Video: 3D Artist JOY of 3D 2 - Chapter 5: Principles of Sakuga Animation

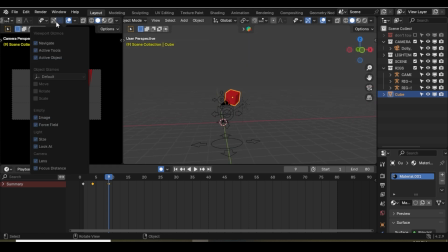(12:46)
Maybe they go here. Maybe we will use the grid actually. Here, what I want to do. We can frame our character and then
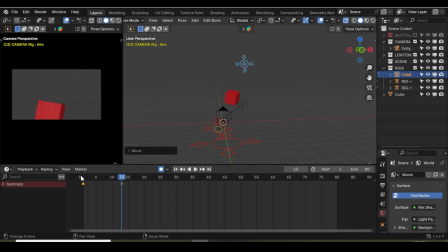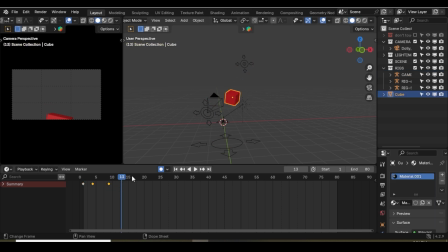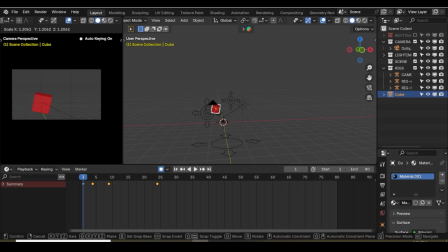(13:36)
we have a camera that just follows their jump. Maybe they're jumping like into the distance, or we could do it the other way around if we wanted, where they're jumping sort of like at us, I guess.
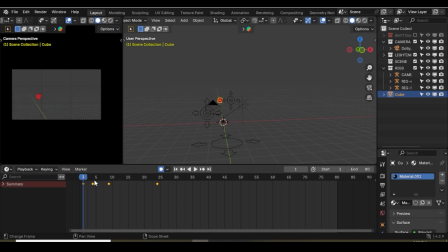(13:56)
And see how easy that was too. Like you really feel the energy of this. Even though it's just a cube, right? And a small camera motion, and I really just made one adjustment.
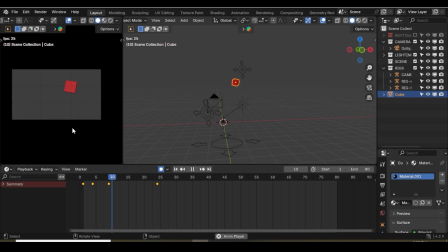(14:14)
Is thinking of using these thirds, these composition guides really make the shots a lot more dynamic. And then when they're up here,
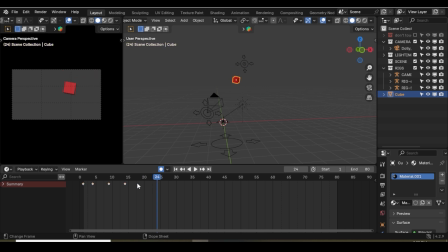what I'm trying to showcase is that we're guiding the eye from here to this side of the screen to here with our motion,
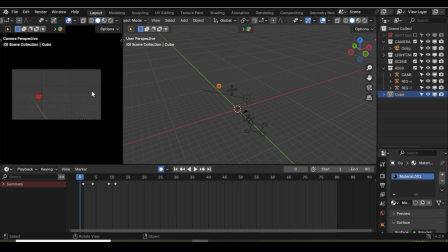(14:44)
and not just to that side of the screen, but through the physical space too, because we understand depth and we understand 3D space. We understand that it's moving closer to. And then when we change shots, ideally, we would maintain our viewer's sightline,
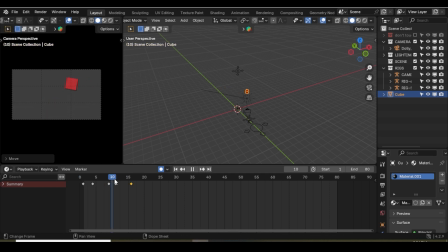(15:05)
maybe something else is happening within these shots, or maybe the character is just kinda slamming down. So, like, maybe the camera would go back to the ground where the character, like, slams or something.